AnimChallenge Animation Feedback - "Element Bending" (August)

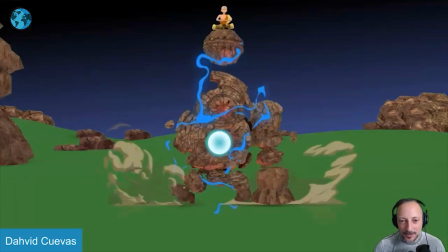[30:35]
I love this It's this bigger elements and I love him flying off the couple shots where
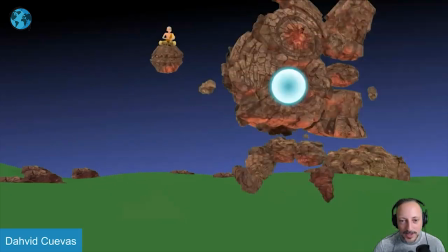[30:40]
people have have him roll off and fly off but i like that that
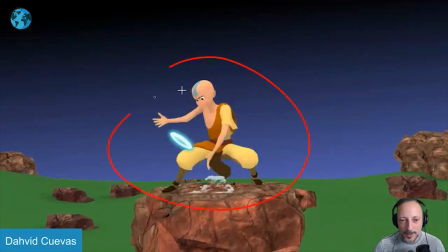[30:44]
succession of elements here of close up into a bit of a better view of the body with bigger moves now with this and
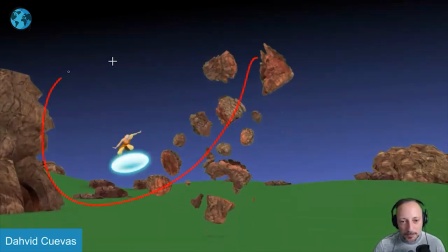[30:53]
also nice implementation of 2d effects there but just bigger moves and the progression of
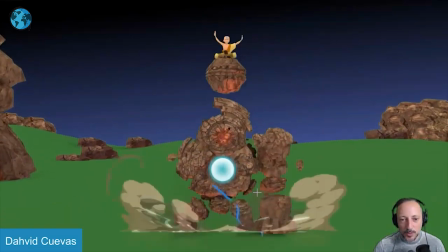[30:58]
close to far away with a surprising element of this of
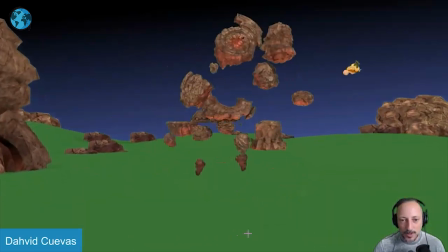[31:03]
him of him of that creature that rock creature here going off
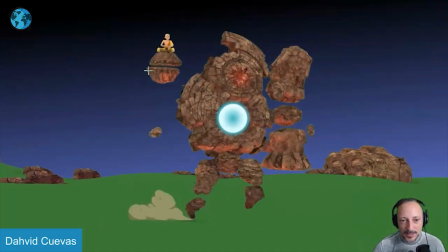[31:07]
and i love that too even the detail here of these guys not being completely fused together
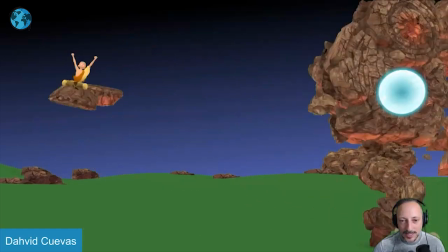[31:12]
so that when he starts flying off there's a bit of a delay in there in terms of picky things it could be something where instead of going
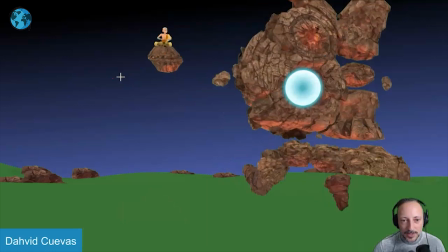[31:19]
straight up here i mean this is a part of the shake but even on that flying it could be something where he could lead into it
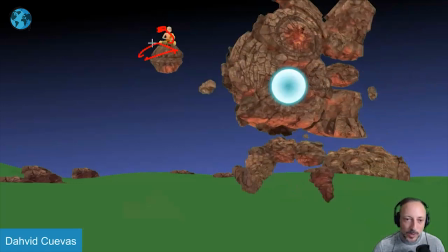[31:26]
a little bit and then that leads the piece there as well so that we can see almost a bit the separation and because
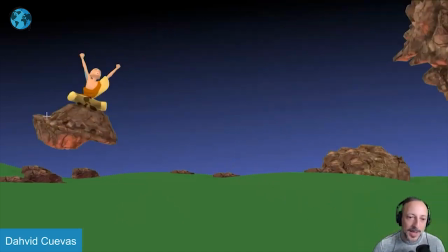[31:33]
of that that piece then goes over in the rotation as well to then follow back and then you have a bit more of a contrast of like right now that
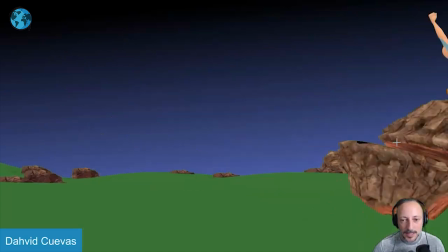[31:40]
piece is in this axis for quite some time as you can see so it'd be kind of neat to push that where we lean over there so that
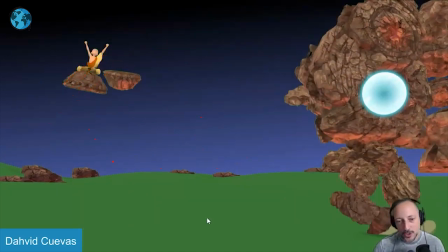[31:49]
piece goes into this this this and it starts to turn so you have that change in that flight path i think that would be a
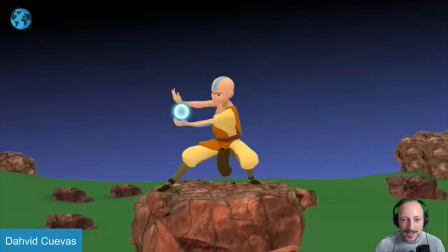[31:58]
picky note on this but that's about that i thought it was a really clever presentation of
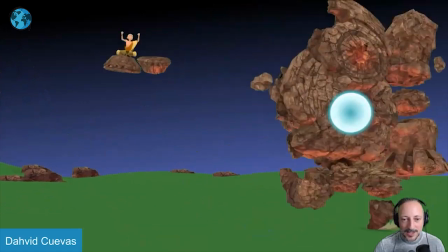[32:03]
all those elements coming together with this fun ending of that thing coming off in
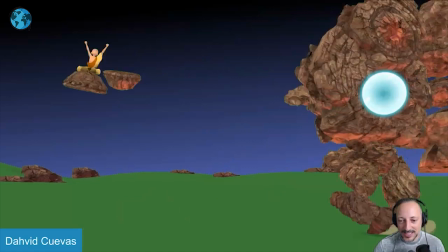[32:09]
him and especially if you bring back the sounds how he gets out of here
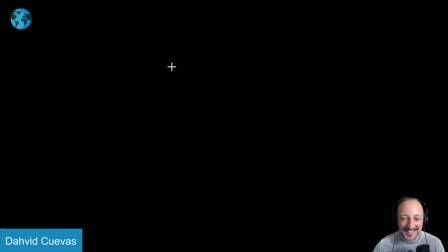[32:12]
all right that's it thanks all right let's
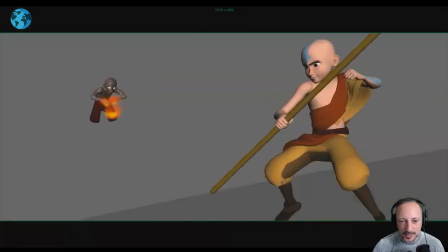[32:19]
play this in full there is no sounds but there is awesome animation awesome fights and that is the end
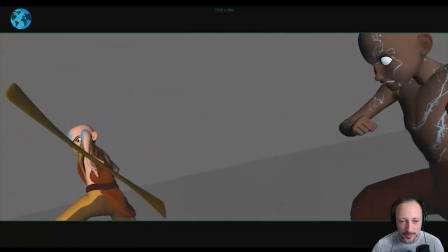[32:27]
all right cool so the reason why i'm picking this one is because a it has cool animation but also there couple elements that work and in some things i wanted to point out to
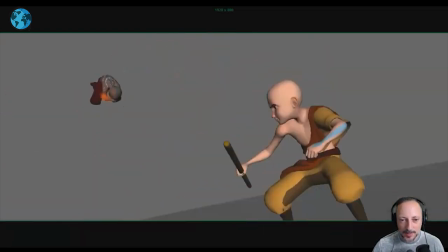[32:36]
anybody who's watching this where even on a fight like this where there's a lot of stuff happening a lot of stuff left and right they're constantly fighting there's movements i
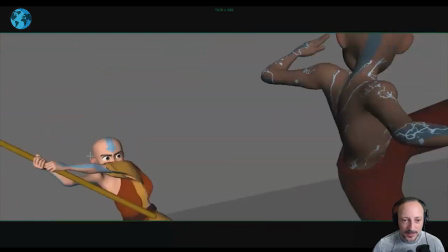[32:44]
still would have some moments where there is a bit more of this i love this here as he fights and gets blocked by
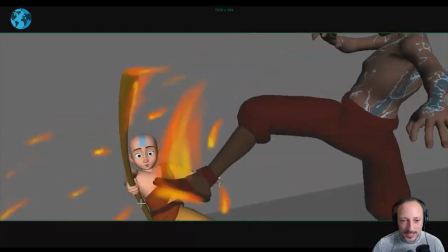[32:53]
that you can see that sudden whoa that's not what i expected with that
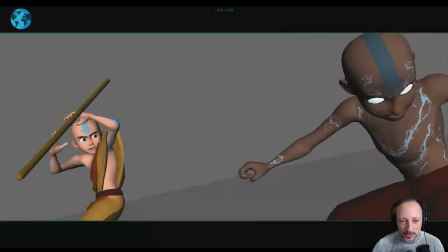[32:58]
look of surprise if you play this in real time even
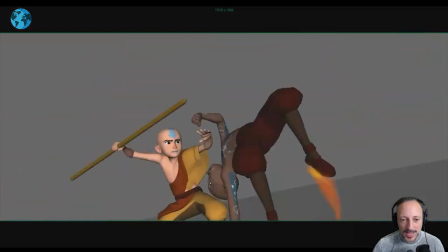[33:03]
if it's short you still there's still a reaction to it and some of the things that happen here
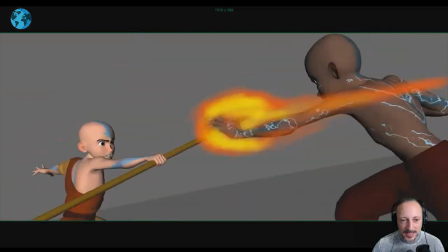[33:07]
is that when they fight right there for instance this even
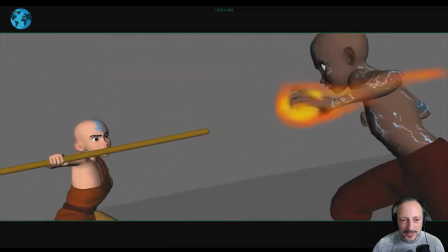[33:12]
though he closes his eyes I wish that there was a bit more
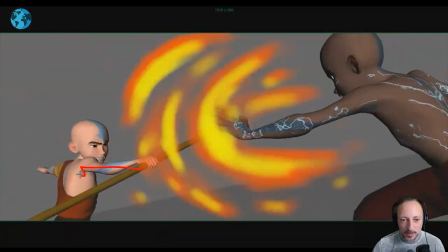[33:17]
reaction and I know the arm goes back but something a bit more complex where
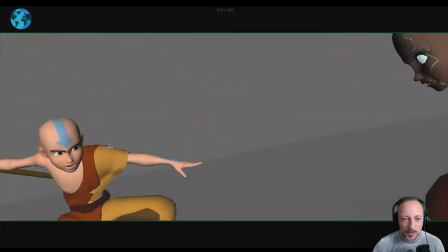[33:22]
maybe a side comes up more for a different role it's just a moment of maybe
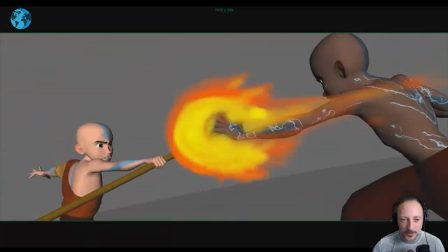[33:27]
bigger pain just a bigger strain in that moment when they
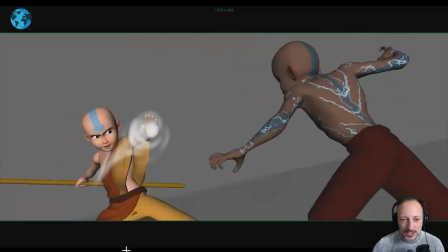[33:32]
clash and even on something like this sure because we are not super close but we are close enough to see
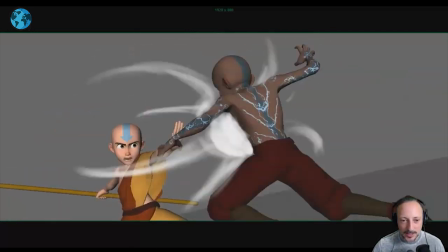[33:41]
the head and i like the tilted horizon has a lot of energy there but when you have something like this when this comes in into him we don't see the face this seems just a bit dead in the face but i wish it was just
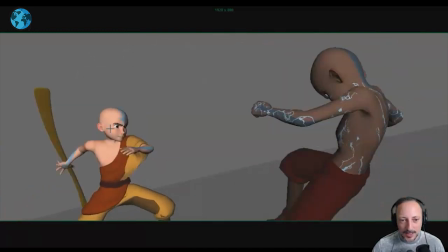[33:55]
a bit more even on something like this when then he goes into that it could be closed eyes and a bigger strain in the neck and in the face to
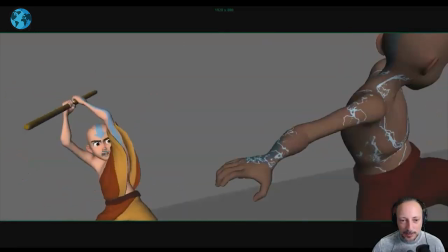[34:03]
get into this and maybe potentially pushing the face more into
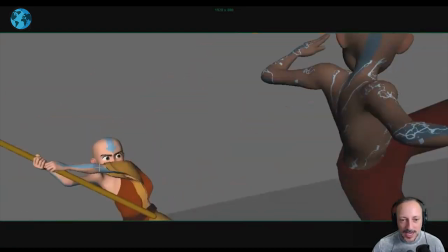[34:09]
just a bigger moment maybe again potentially closing eyes sooner to get that big contrast here which is really cool
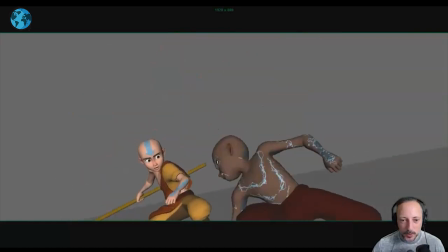[34:17]
because then when you get into this one does that turn I love this here.